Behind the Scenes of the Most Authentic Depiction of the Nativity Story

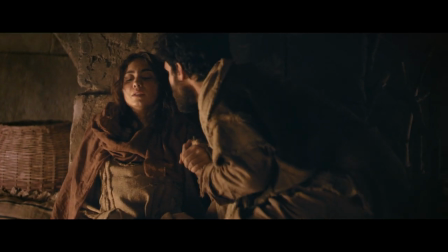But as soon as that contraction's gone,
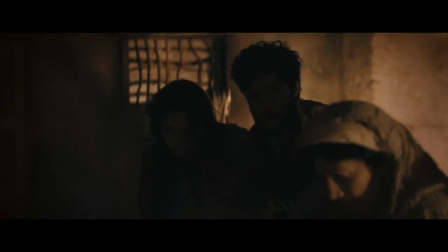then they just have this window of time where they can make their way back into the cave for some privacy before another contraction hits her. I love that moment so much. I definitely tried to tap into who I felt Mary would have been.
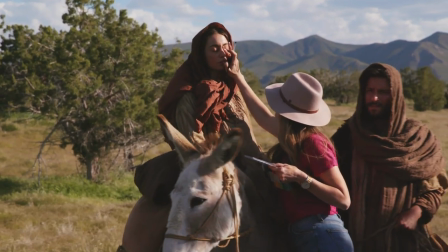She was incredibly strong to have gone through this and be so young and to just accept what God was telling her was going to happen.
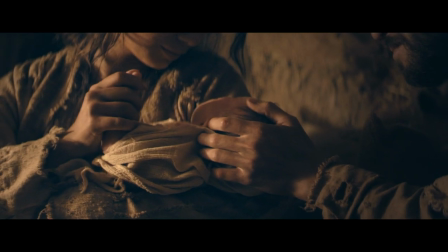You know, that takes great bravery and strength.
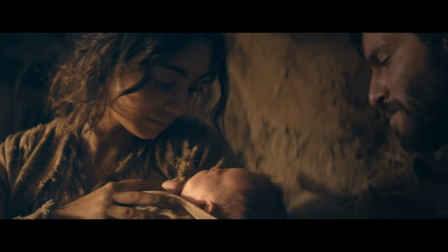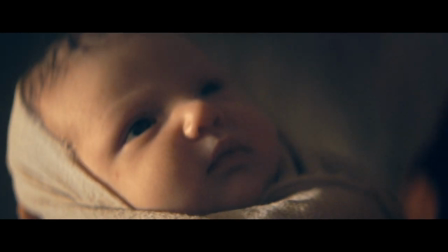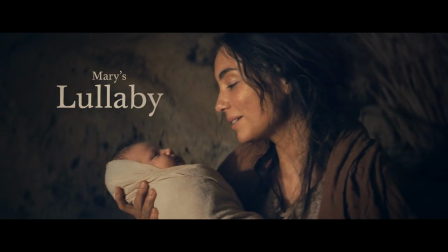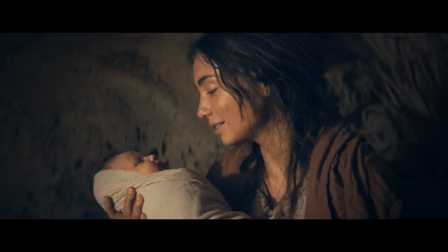Mary's lullaby wasn't in the original script. It was something that actually came up during the filming process. Mary's Lullaby was one of those things where sometimes you get on set
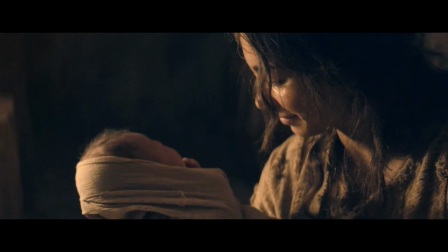and something happens or an idea comes or inspiration and guidance comes.
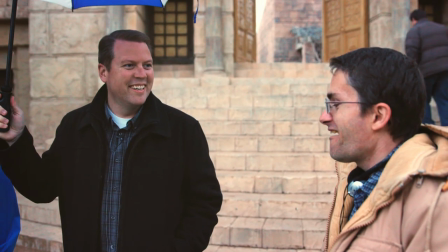We were in the middle of filming and one of our scholars was on set and having a discussion with some other people about Mary.
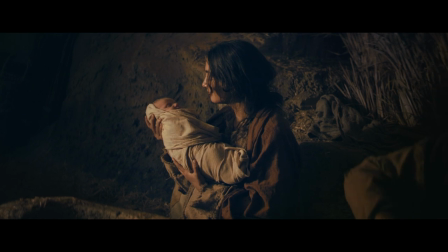That she was really knowledgeable in the scriptures and knew the Old Testament.
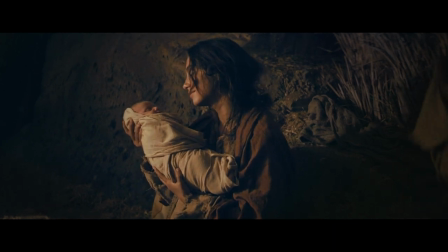In Luke 1, the King James Version says that Mary said, as she uttered the Magnificat, but the actual translation is that Mary sang. So the idea just popped up. She should sing. Why don't we have her sing like a mother would sing a lullaby to a baby? As we discussed with the historians, the song that she would have sang would likely have been a psalm. So the creative team went to the Bible and started going through Psalms, trying to find something that would be appropriate. Looking at my iPad and turning to Psalm 27:1, which said, "The Lord is my light and my salvation. Whom shall I fear?" It was a great scripture. It was in theme with what we were trying to do, the story that we were telling with this light coming into the world. It felt very appropriate to the moment. And so we translated that into Hebrew. We went to the actress and told her that we had an idea.
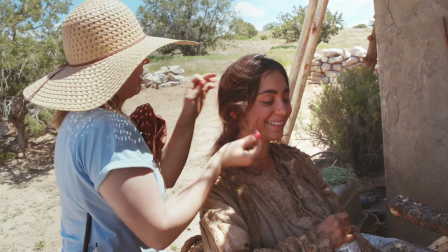Unbeknownst to any of us, Brooklyn McDarris, who played Mary, was a professional singer. She's a wonderful singer. She was very open to the idea. She went through, looked at a bunch of Hebraistic music forms, and actually improvised the melody.
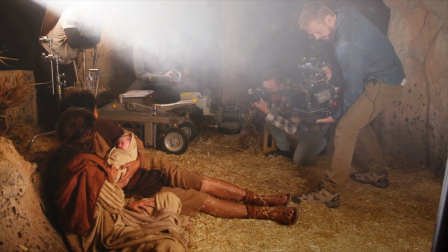The next night when we came to shoot that scene was the first time any of us heard what she had come up with. And it was so sweet and so beautiful and so appropriate.
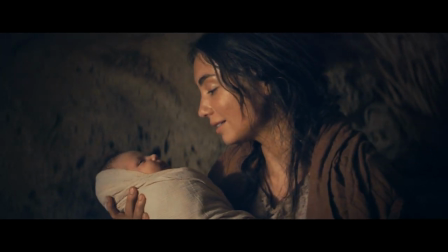What turned out to just be a spontaneous idea became, I think, a real emotional center point for the film.
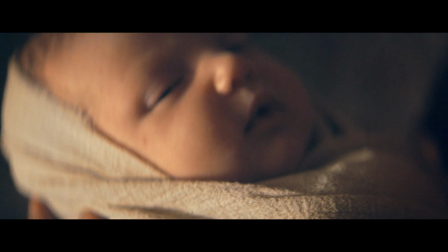Adonai, my yours,
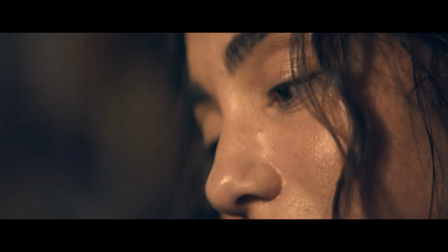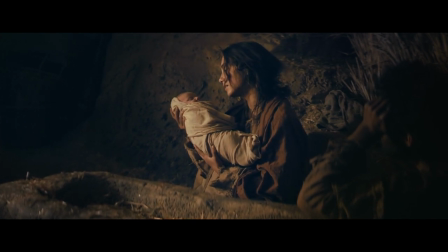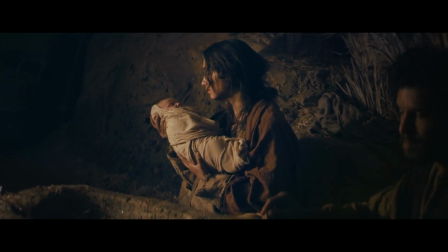in the King James Version of the Gospel of Luke, right after Jesus is born, the text says they laid him in a manger because there was no room for them in the inn.
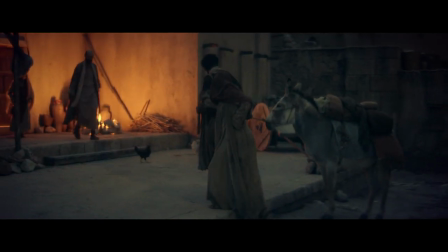For us in modern English, when we read the word inn, we're thinking of a hotel. And so the idea comes across in film often that they're frantically knocking on hotel doors, but there are no rooms in the hotels, so they get turned out and all they can find is a cave outside of town for Mary to give birth. Now, that word inn is actually a translation of the Greek word kataluma. That Greek word actually means something more like guest chamber. One thing that is nice about this script is that it goes past that traditional view and goes, I think, a little bit more accurately towards the scriptural account.
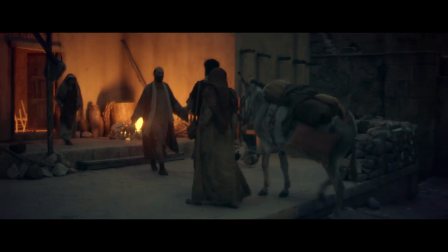There's nothing explicit in the text, but it's more likely that they went to a residence that they are familiar with,
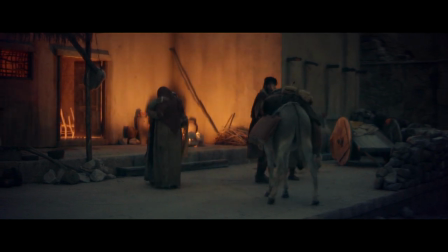perhaps some extended family that lived in the area, and that they were welcomed into the home.
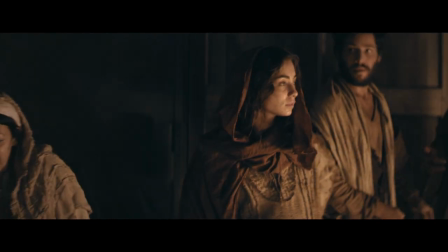So when we see Joseph and Mary enter this place, the main level is full. Joseph goes upstairs, that too is full. There is literally no room for them to really kind of bed and make themselves comfortable.